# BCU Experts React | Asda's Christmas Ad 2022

And again, like, so there's all these little tricks that, as an audience member, you're not even thinking about, you just watch it. My name's Sandeep Chahil, and I teach post-production at Birmingham City University.
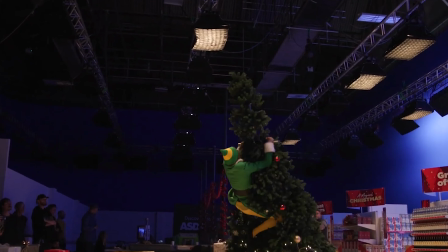[0:13]
And today we're reacting to the Will Ferrell Elf ASDA advert.
Sorry!
I guess there's no one technique that's being used there.
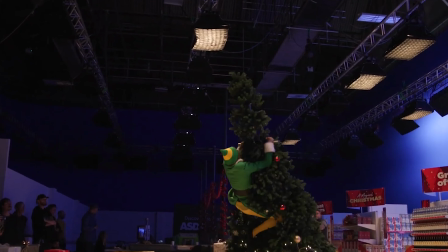[0:30]
There's a whole range of them, and I would say out of the ones I saw, the simplest one straight off is just the editing, which is been used for a long time, where you'll just cut shots in a way where you can hide certain issues,
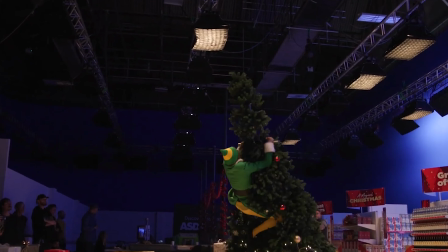[0:44]
so you or hide certain techniques. So you can see like there's shots where it's not really him; it'll be a double. Yeah, it's like the over-the-shoulder shots and stuff like that. Yeah, because you might not be able to just work with the shots that are from the film. You want to see a few other things, so there's shots of him running into the tree, things like that. And you just need a double there where you don't see the person's face. Yeah. So how do you reckon they've done that? They've done it like, do you reckon they've keyframed him out, like, of every frame?
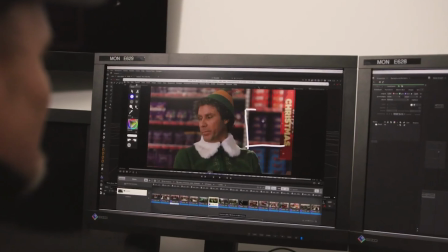[1:09]
I'd say the main process is cutting him out from the actual footage that they've got.
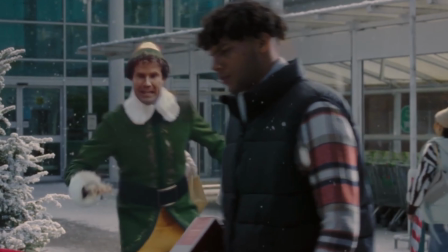[1:16]
And so the most common technique that is used is rotoscoping, which is frame-by-frame animation. Damn. So you're drawing around a subject in order to sort of cut them out, really. You can still tell that it's old footage, but they've made it look really soft. Yeah.
Excuse me? Hiya, can I help you? I'm Buddy the Elf.
Yeah, in this shot as well, I think you can kind of tell the way the background looks, that the background's composited in.
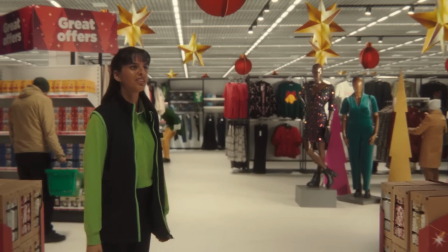[1:44] How have I lost a giant elf?
What you mean, The shoppers around the... in the background. Oh, yeah.
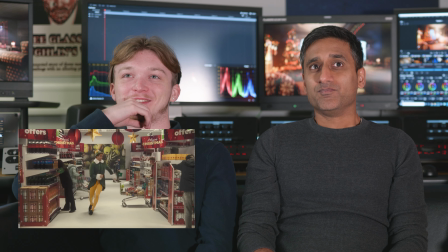[1:49]
Like they're kind of put in, so... Honestly, I didn't actually notice that until you said that. It looks clean, it looks really clean. I think it works well, it makes it seem like it's been filmed now. I think for an audience, they'd recognise it as he's actually gone and probably filmed it, because it looks real, it's believable. If you hadn't seen the film, I haven't seen the film, I wouldn't know. Yeah, but again, I guess because if you shoot it in a sort of a studio type environment as well, there may be many reasons why they've done that.
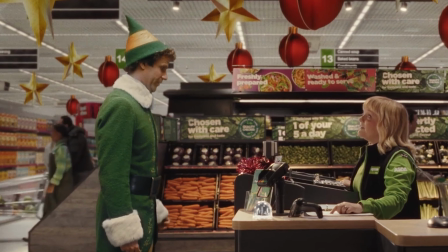[2:19]
It might just be, again, to control the lighting. Or yeah. Now you see the lady, there's the lighting around the top of the head. Filming in an actual supermarket would be a pain. Yeah, exactly. Yeah. You wouldn't be able to do that. Yeah.
Who's naughty and nice?
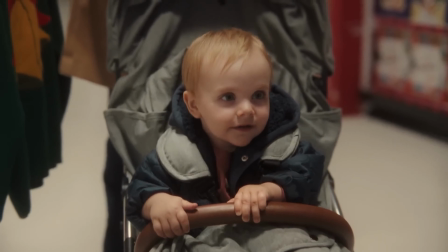[2:32] What do you want for Christmas? Santa Claus is coming. I'll put in a good word with the big man. Is that him?
No, that would be someone else. Yeah, that looks like... Yeah, you can identify that because they'll just cut it out just before you see their face, which is exactly what's happening.
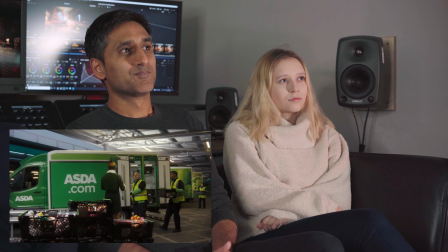[2:45]
Anytime you almost about to see his face, that's when they'll cut. If you think about even in shots like that, the lighting and so on, they've matched it really well.
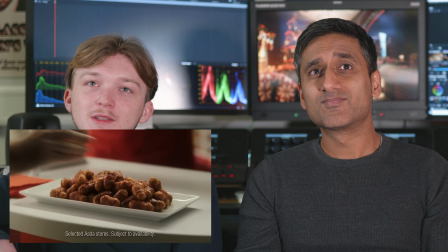[2:54]
Yeah.
Knows if you've been...
That's quite good. I remember that from the film. Okay, yeah.
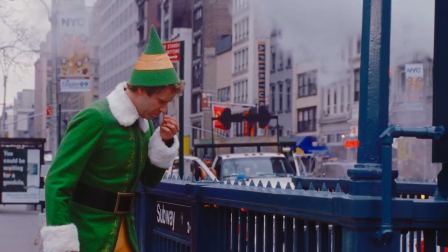[2:59]
That's what I was interested. I was interested because it kind of passed me by the first time. I didn't really notice it, but I was curious.
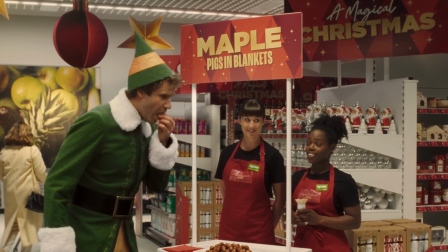[3:05]
Like, so you can see again, they've done that thing where for an audience it makes no difference that it cuts to a close up, but by cutting to a close up, you just get an actual actor to pick up the of course. the food. It just passed me by. I didn't even stop to think about it. But you watch it, and you can quite obviously see it's. It reminds me of like they did something similar in like the second Back to the Future.
Marty, whatever happens, you must not let your other self see you.
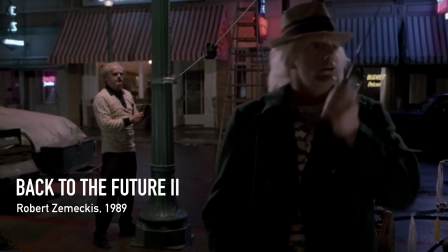[3:29] The consequences could be disastrous. Excuse me, sir.
And there's like where the doc has to hand himself something. And he passes himself a spanner. Again, that's a difficult shot to do because you can't really get an actor to give himself, I think.
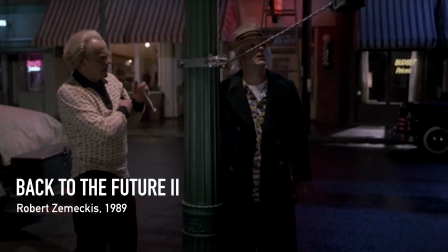[3:44]
So they kind of do it where his hand just kind of goes around like a lamppost, so it's behind it.
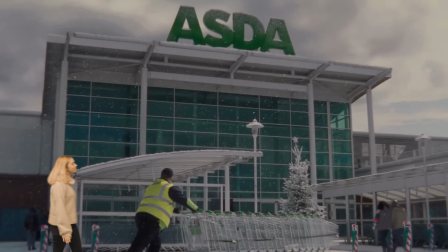[3:48]
And by doing that, you can have another actor film it later. And again, like, so there's all these little tricks that, as an audience member, you're not even thinking about. You just watch it and you kind of enjoy what it is. Yeah. But it just there's certain things that would be very difficult to do from a VFX perspective.
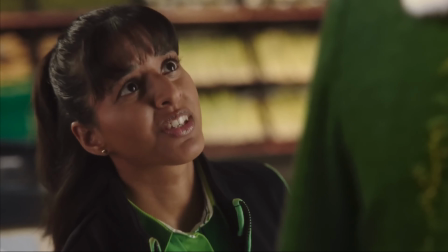[4:07] Let's get you on the checkouts. Was that you singing just then?